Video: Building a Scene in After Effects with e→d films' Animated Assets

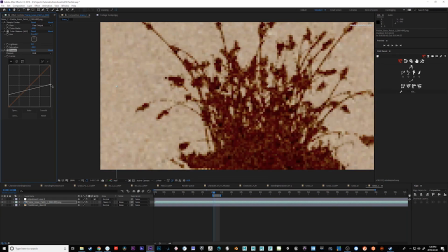245s
I kind of want it to look like an old-fashioned illustration or like a sepia ink painting or something.
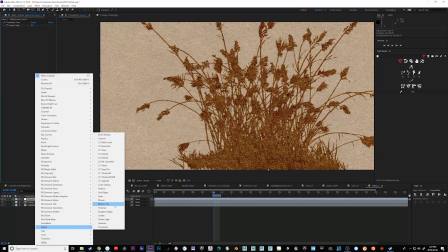250s
So I'm just flattening it out, and on the adjustment layer here, I'm trying to add some tune effects.
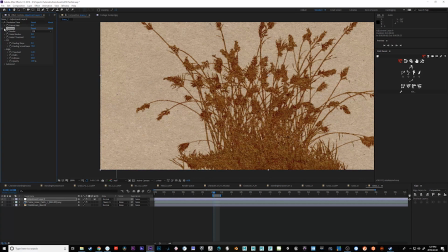255s
I'm trying to see if I can make it look a little bit more hand-painted. But what I ended up doing is I ended up using one of the Universe Legacy plugins for the paint effects, so it's kind of got a watercolory feel to it.
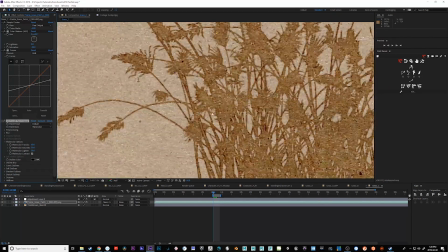264s
So I think that's a pretty good start. You could achieve that in other ways. Maybe by using the median filter can do that.
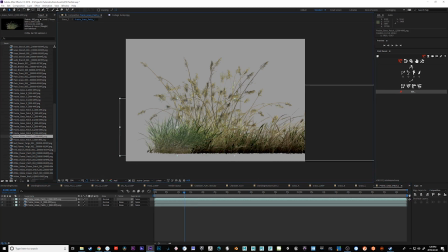270s
And now I'm adding in another layer to it. So I'm taking in all kinds of different grass patches, flipping them around, mixing them together, offsetting them.
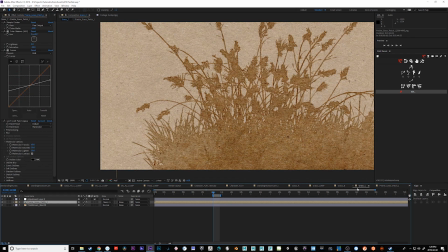279s
I'm really brightening them up in the background there so I can get a good contrast between the layers.
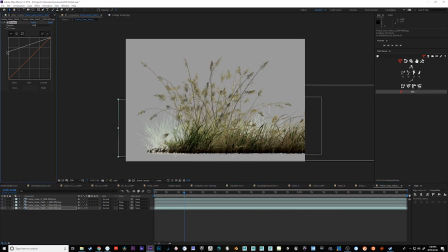284s
You see that sort of creates that watery feeling. So there, we're starting to get some variety. I can just kind of pop it over like that.
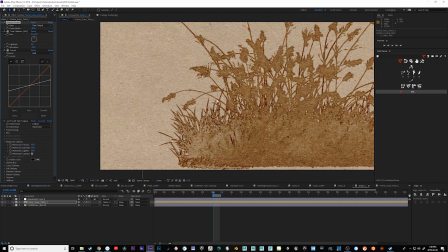290s
It looks pretty good, actually. So let's just render it out really quick. There we go.
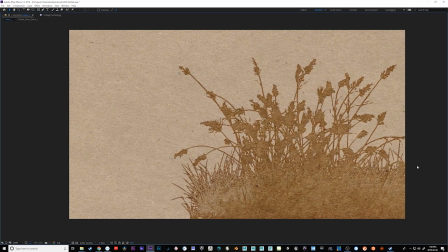294s
And move this down here. There you go. So it's again, it's another look altogether. This could go really far into adding a lot of nice, rich detail to your film, or like some kind of animated card.
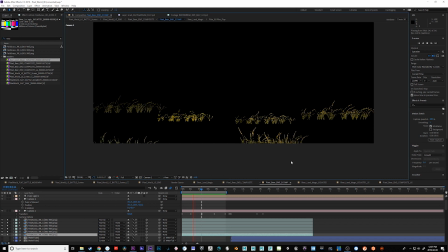305s
Really, any kind of thing you're doing. Another approach here is to actually use the mosaic filter combined with some layer effects to create gradients. And this is what I did for Brown Bear, and I used it on the grass elements themselves. So by using the mosaic filter, I'm able to make the grass look pixelated.
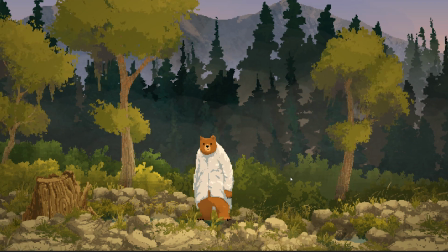321s
So it kind of looks like pixel art and blends really nice into this project here.
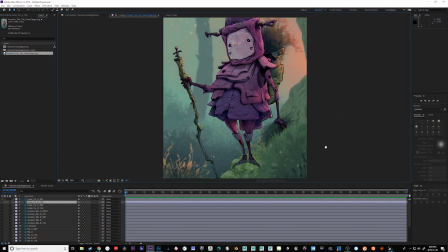326s
Okay, so next up is an illustration where I'm trying to take something that was painted in Photoshop using some of our grass brushes and bring in some animated elements to bring it to life.
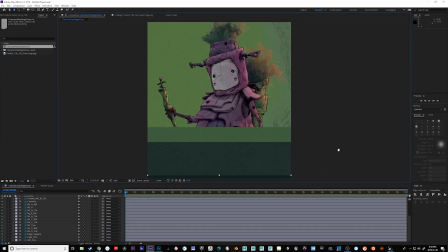336s
And I'll probably rig up this character and animate him as well. But what I've done is I've taken the painted layers here, as you can see, that were painted on a paper texture,
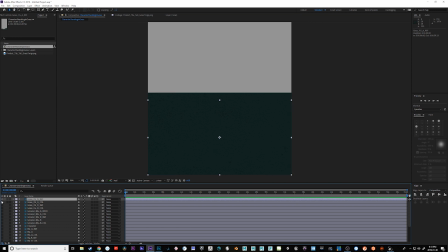344s
and I've brought in a solid color paper to go underneath it so that I can use the grass as an alpha mat to cut out the paper.
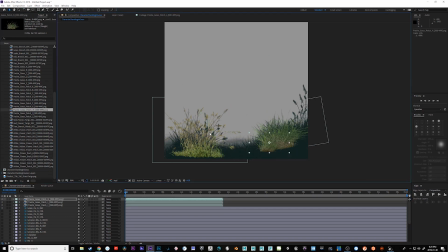350s
So I'm just pulling in these elements, positioning them, kind of trying to match them as close as I can, but I don't want to be too particular about it. It's never going to be exact. Just want to flesh this out a little bit. Now, you could probably just combine it with the two elements if you really wanted to, but this is kind of working backwards from something that was never intended to be animated.
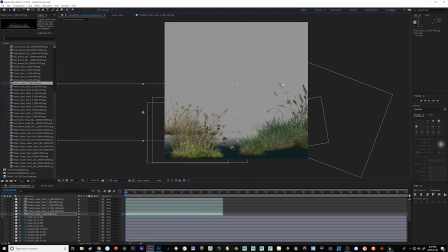369s
So just, I've got, as you can see, I've got a pretty big variety of grasses here to achieve the look we're going for.
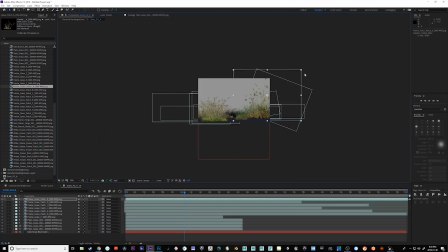374s
Once I'm happy with how everything's positioned and I've brought in all the elements I want,
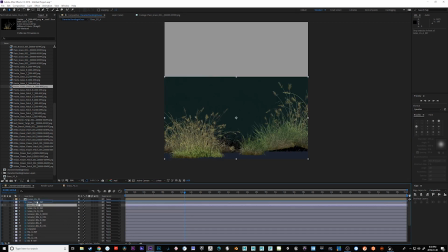378s
I can combine them with the green paper layer that I saved earlier from Photoshop and use the paper as a track mat,
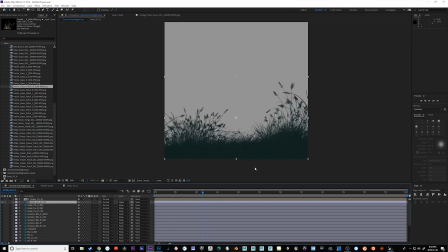384s
and that will make it look a lot more like the original illustration.
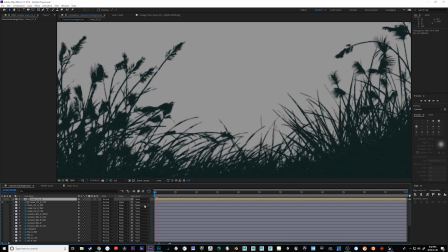388s
Additionally, I'll do the simple choker at -4 or something to expand the edges and add a roughen edges onto it to kind of give it a little bit of a looser feel.
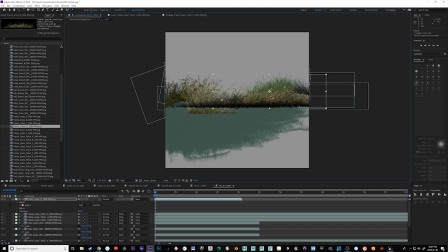397s
Another thing you can do is actually use the puppet tool on some of the animated asset layers and just bend them around so that they fit to the hills or shapes that you want. This can be really effective.
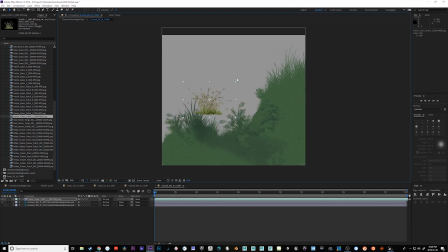407s
If it's not working, you can actually create a layer mask or a mask on top of it and use the puppet tool to deform that instead of the layer itself.
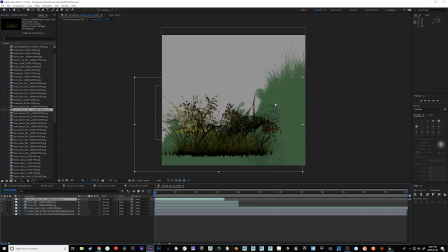414s
Here I'm just adding some of the ferns. I could throw in some flowers. I'm just building a couple of more layers using the same technique.
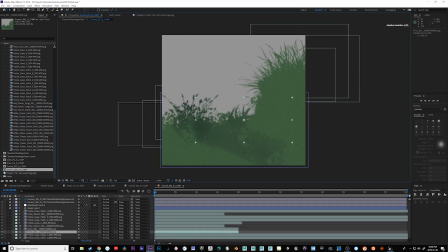421s
I'm referencing the original Photoshop layer. You can see I can just reposition things. I put a layer mask underneath here with a solid so that I can blend the grass in with a full piece of paper.
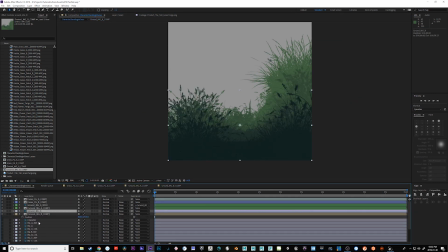432s
So once I'm happy with all the layers, I'll add a camera and I'll start spacing everything apart on the Z-axis.
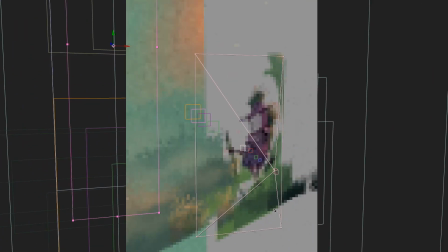438s
So you can see I've kind of pushed everything apart.
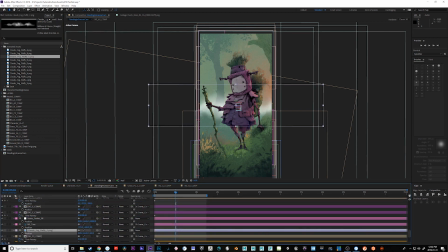440s
And now I'm bringing in another asset, which this one's not animated, but this is a collection of hand-painted clouds and fogs that you can use to add some atmosphere to your scenes.
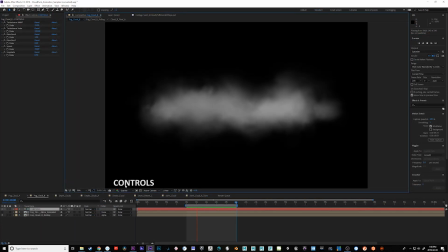448s
The asset pack comes with an After Effects template that shows you how you can use deformers and distortions to make the fog move and feel a little more dynamic.
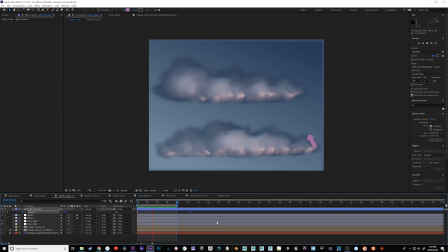457s
I've also included some templates that show you how to create depth lighting and some pretty convincing snow and rain clouds, but we're not going to be using it for this shot.
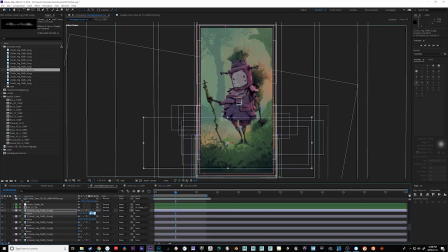465s
Mostly we're just going to be tinting them and then animating them a little bit to give some extra movement and depth to the scene.
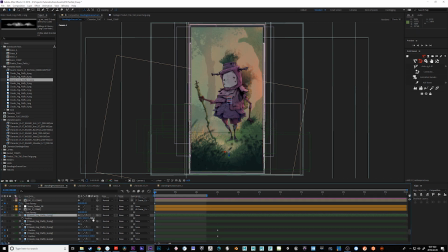471s
I actually use these fog layers quite a bit, and with just these 11 layers out of generally low opacity and just offset a bit and flipped over, you can get a lot of variety and quite a bit of density to create some really believable fog. Just a quick diversion away from the fog.